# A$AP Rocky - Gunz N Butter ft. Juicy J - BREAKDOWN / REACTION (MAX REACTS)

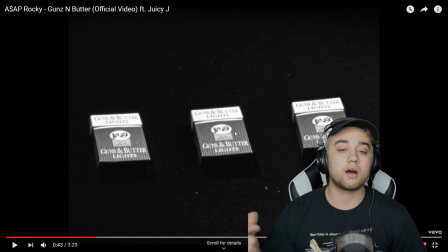It has the name of the actual song on the cigarettes, so this is what I'm guessing it's named after. Guns and Butter Cigarettes. Guns and Butter is the name of the song. Just actually caught that. Let's keep playing this through.
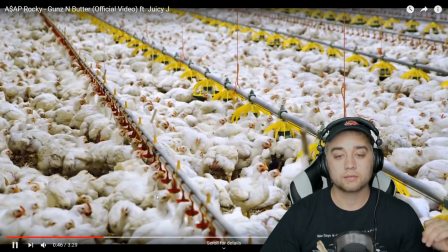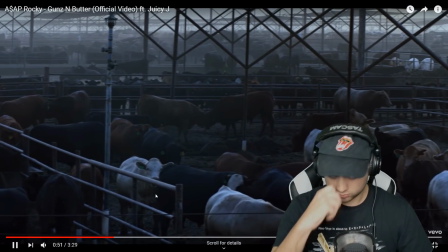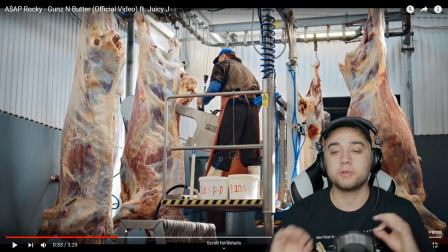Actually kind of surprised at how the music really kind of matches this random scene here.
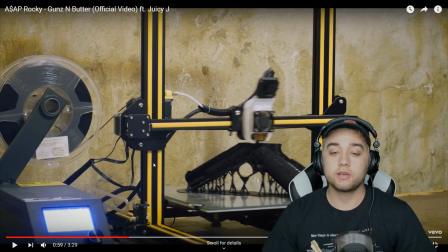3D printed gun. I don't know if this is actually a 3D printed gun or if they did some sort of 3D model. As you can see, it kind of looks like there is a little crop there, but maybe not. Let me play that real quick. So yeah, we have a bunch of random scenes.
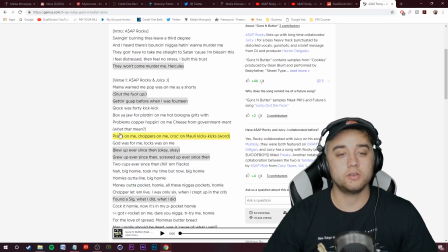We got chickens going in for the slaughter. If we look at the lyrics over here, you can just see there's a lot of rhyming with different foods and also references to the government.
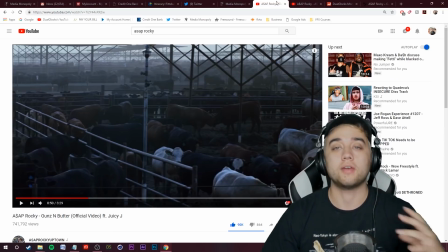So probably why they're using that sort of imagery in particular. Let's keep playing on here.
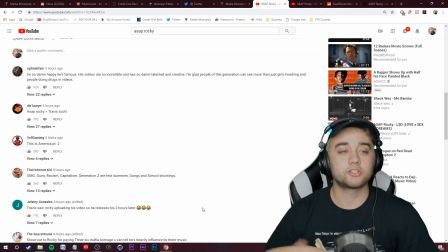Basically just showing a bunch of processes. We got some package delivery here. I actually saw a comment below here saying it seems like it's a how it's made video, which was pretty funny.
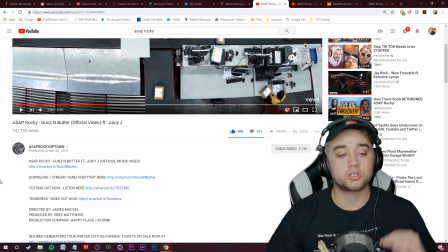They did have a lot of random scenes like that. I'm not sure if they just really wanted to plug them in, match the music.
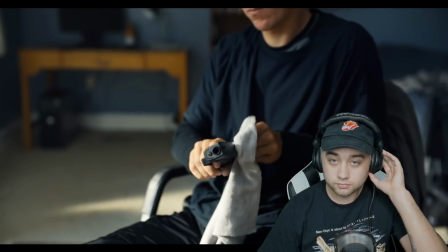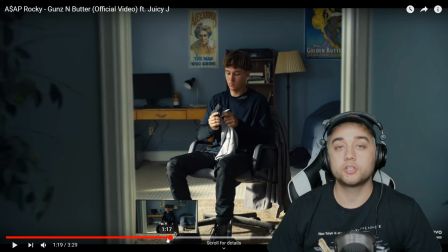Alright, so that was a super interesting effect. Let me talk a little bit about this.
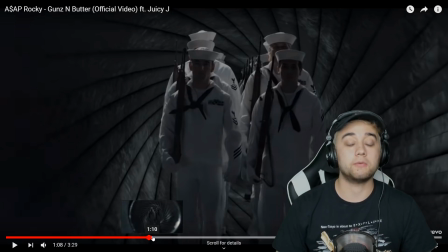So, the song name, Guns and Butter, what I'm guessing they're trying to do here, which I really like, they're kind of just showing different instances of guns within American culture. For example, armed forces, big example of guns within our culture, big example of showing one side of what is accepted.
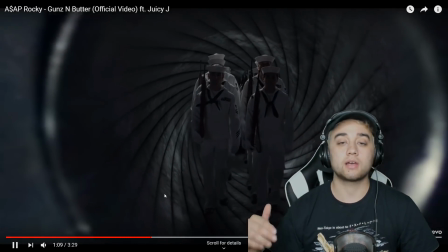Now, flip side over there, let's zoom out of this gun to what isn't accepted. Gun in the hands of a kid.
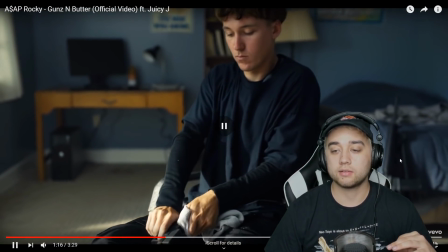Another gun, I'm pretty sure, was over here to the right. Yeah, so another gun here, so some sort of school shooter scenario.
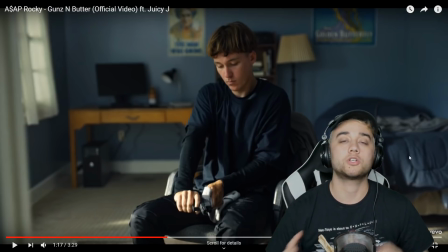Just in terms of what I'm thinking, I think that's pretty interesting, showing the two contrasting sides of guns within our culture, guns within our society. And I really like that from a visual aspect because they're just showing this visually, these two contrasting points. They're not really trying to push a message onto you. They're just giving you things that make you think, which I really like.
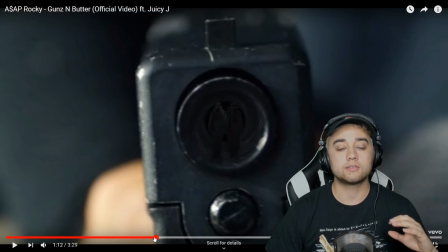Now, in terms of an editor's point of view, let's go back and look at this effect right here. Now, what this reminds me of is Coldplay.
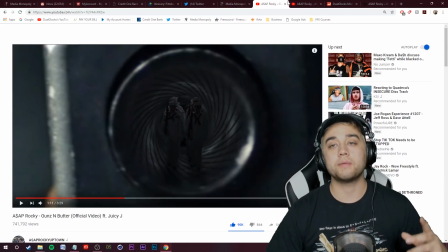I think it's called Up and Up. Go check out that music video. It's really cool. Let me search it real quick.
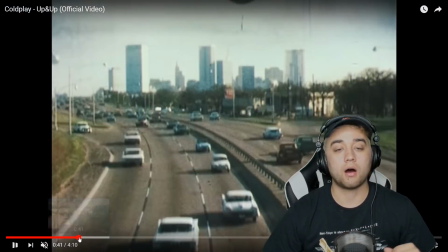Basically what this video is a whole bunch of this kind of video manipulation, all this compositing within different shots that look really awesome, just like that.
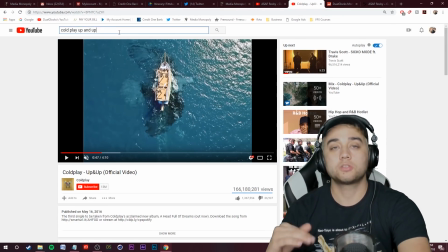That's what that reminded me of, first initial instinct. I think it was smart for them to use this sort of compositing to get that point across. Now, if you guys want to see a tutorial similar on how to do this kind of stuff, link down in the description.
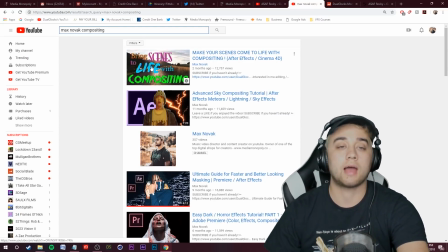My compositing video, I talk a little bit about how to do that with 3D as well as other clips that you guys can do.
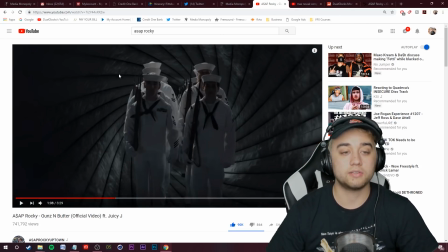And then the last point I want to touch on, I'm pretty sure that this little background, this swirliness of the inside of the gun is also put in through post.
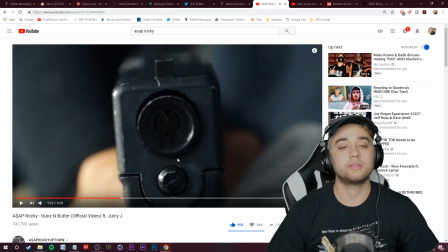It kind of disappears a little bit as we move along. It looks like it's feathered in. I think they added that just to make it look more cinematic and have a better background in general.
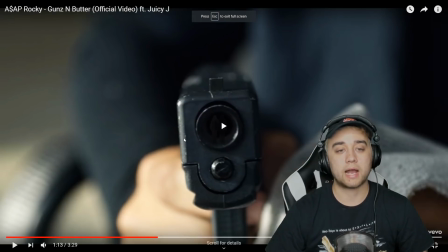This right here is what I'm guessing the background actually looked like, just this kind of black hole.
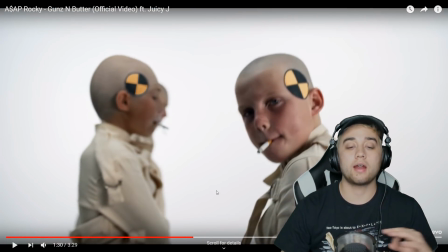But that looked pretty cool. And we skip the last part there that happens at the end of that scene just so we don't get some sort of strike on this video.
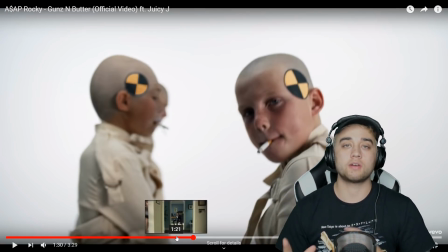But I just want to mention, I think that was interesting panning out and showing that because it does kind of give you a different perspective on the kid who has all the guns. The way that I interpreted that scene is that maybe there's more going on with this kid's storyline. I don't really know what's going on throughout somebody's lives.
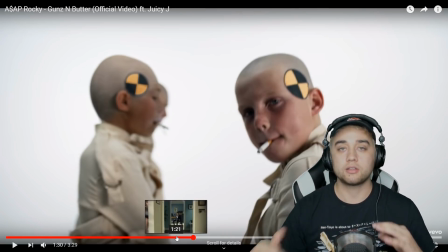When you see someone holding a gun, you may think of them one way, but what's actually happening throughout their life and why they're doing the things that they're doing, reacting the way they're reacting,
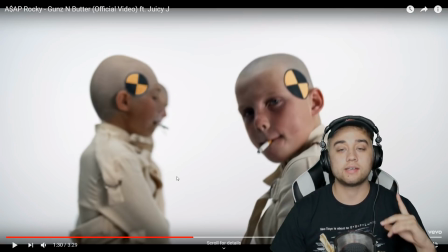could be a whole bunch of underlying problems that we don't see. So that's pretty interesting. This scene right here, kids' cigarettes, testing on their head, bald kids.
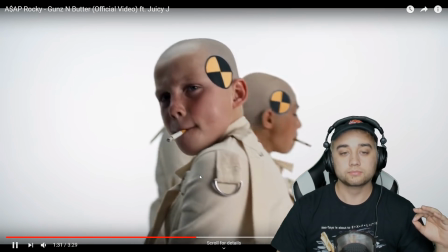Check this out. And that was pretty cool too.
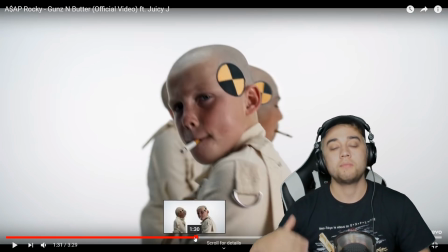I don't know if there's a deep underlying statement like I was talking about before in this scene, but I'm pretty sure that this is more of just this is kind of like personification brought to life,
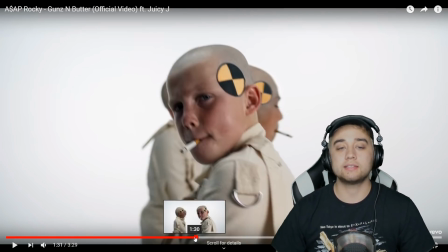where the whole ad campaign for his testing album is these mannequins. They made these kids look like mannequins, shave their heads. They have these kids who are basically, I'm guessing, supposed to be playing the mannequins, but they're actually in real life.
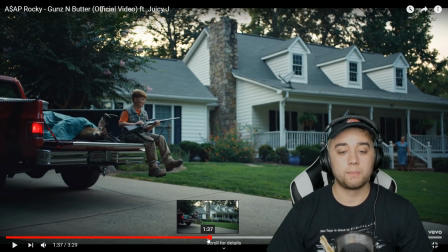All right, we got little Bobby here with the rifle.